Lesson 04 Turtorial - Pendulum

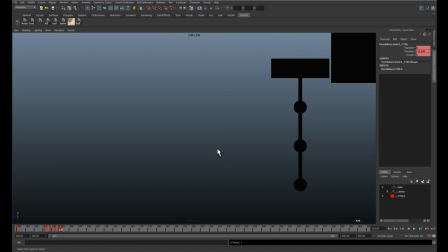Just looks just like a bouncing ball, because essentially that's what it is. There we go. Let's bring them in a little bit faster. There we go, so we got a little bit longer of a hold and comes in faster.
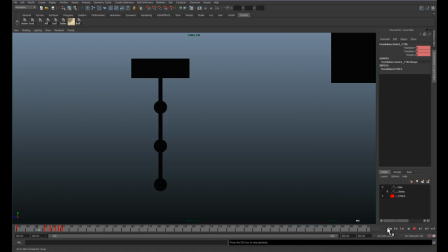So I'm pretty happy with the way that main platform looks. So now that this is done, we're going to move on to our first joint.
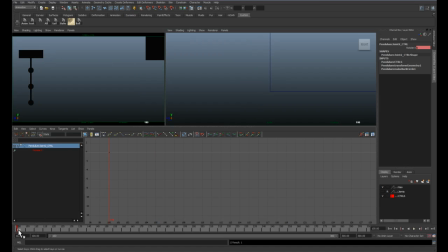So first joint, make sure our key is set, and let's go to where he impacts, which is frame 16. We need to set another key. And at frame 16, he's going to lag behind. He's not going to change direction until this first impact, till this first hit, till this platform comes to a stop.
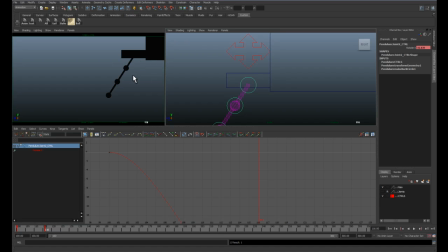It's kind of like a car crash, or if your car stops really, really fast. If you notice, you're sitting in the car seat, and when the car comes to a crash or sudden stop, or someone slams on the brakes, you move forward. You continue moving forward. This is the same principle.
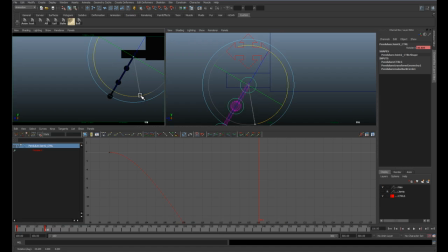Our pendulum will be lagging behind, and then continue to move forward through this arc at the same speed as this pendulum was basically moving.
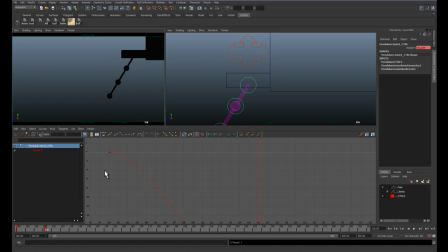So we need to make it feel like this pendulum moving through is the same speed of the platform coming to hit. So once we get to there, let's go maybe 8 frames. So at 8 frames, we need to swing it through.
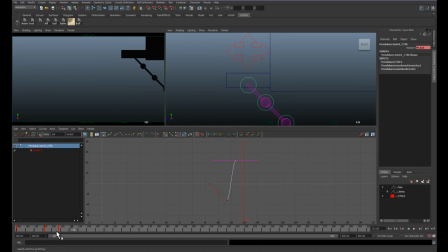How's that feel? Oof. That feels weird, doesn't it? Well, it's because we're slowing in and slowing out at this point. Just like your ball bounce, it's going to change direction drastically. So break your tangents and go in linear.
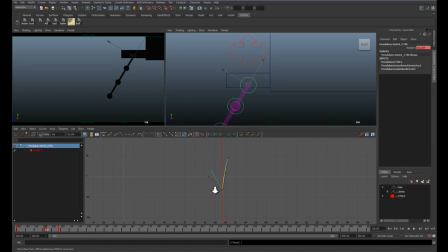And have him come through at speed. There we go. Feels a little soft.
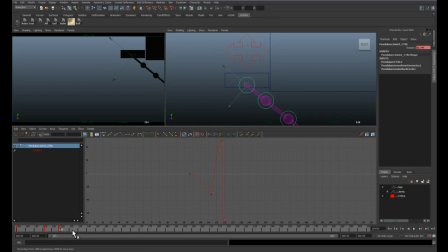Better. So now I need to have him swing back the other direction. So let's go 12 frames and swing him back.
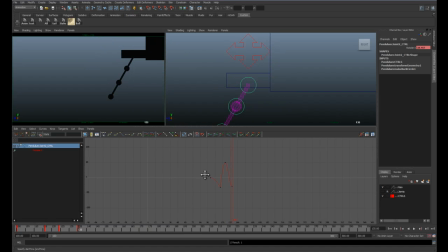And as we swing back and forth, it's going to get less and less and less. So even though I only went 8 frames, it's only half as, it's kind of half a swing, because it's coming at speed here and we need enough time to slow down and to go back the other direction.
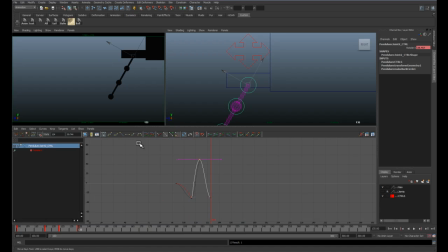That's why I'm using more frames on this first one. So if this is at 50, this is going to be 40.
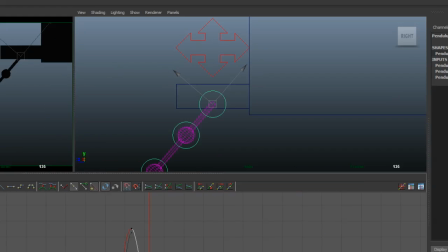I'm looking at this number right here, or this number right here.
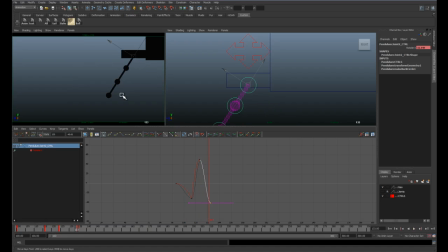And as we establish our weight in this beginning, once we get this first couple of swings down, it needs to be consistent, it needs to feel consistently the same mass as we move through this animation. So I've gone 12 frames, let's go 11.
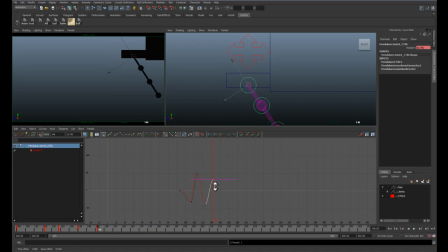And set a key. And so that was around 40. Let's go about 34. And let's go 10 frames.
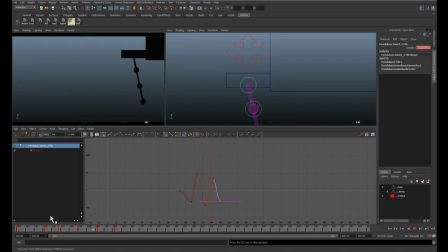So just checking it. Feels okay. That first swing through feels a little fast. So let's adjust that. Maybe by 2.
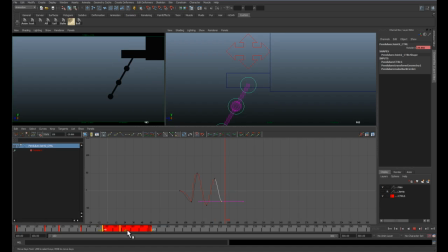And then these are going to feel a little fast. So I'm going to adjust those by 1.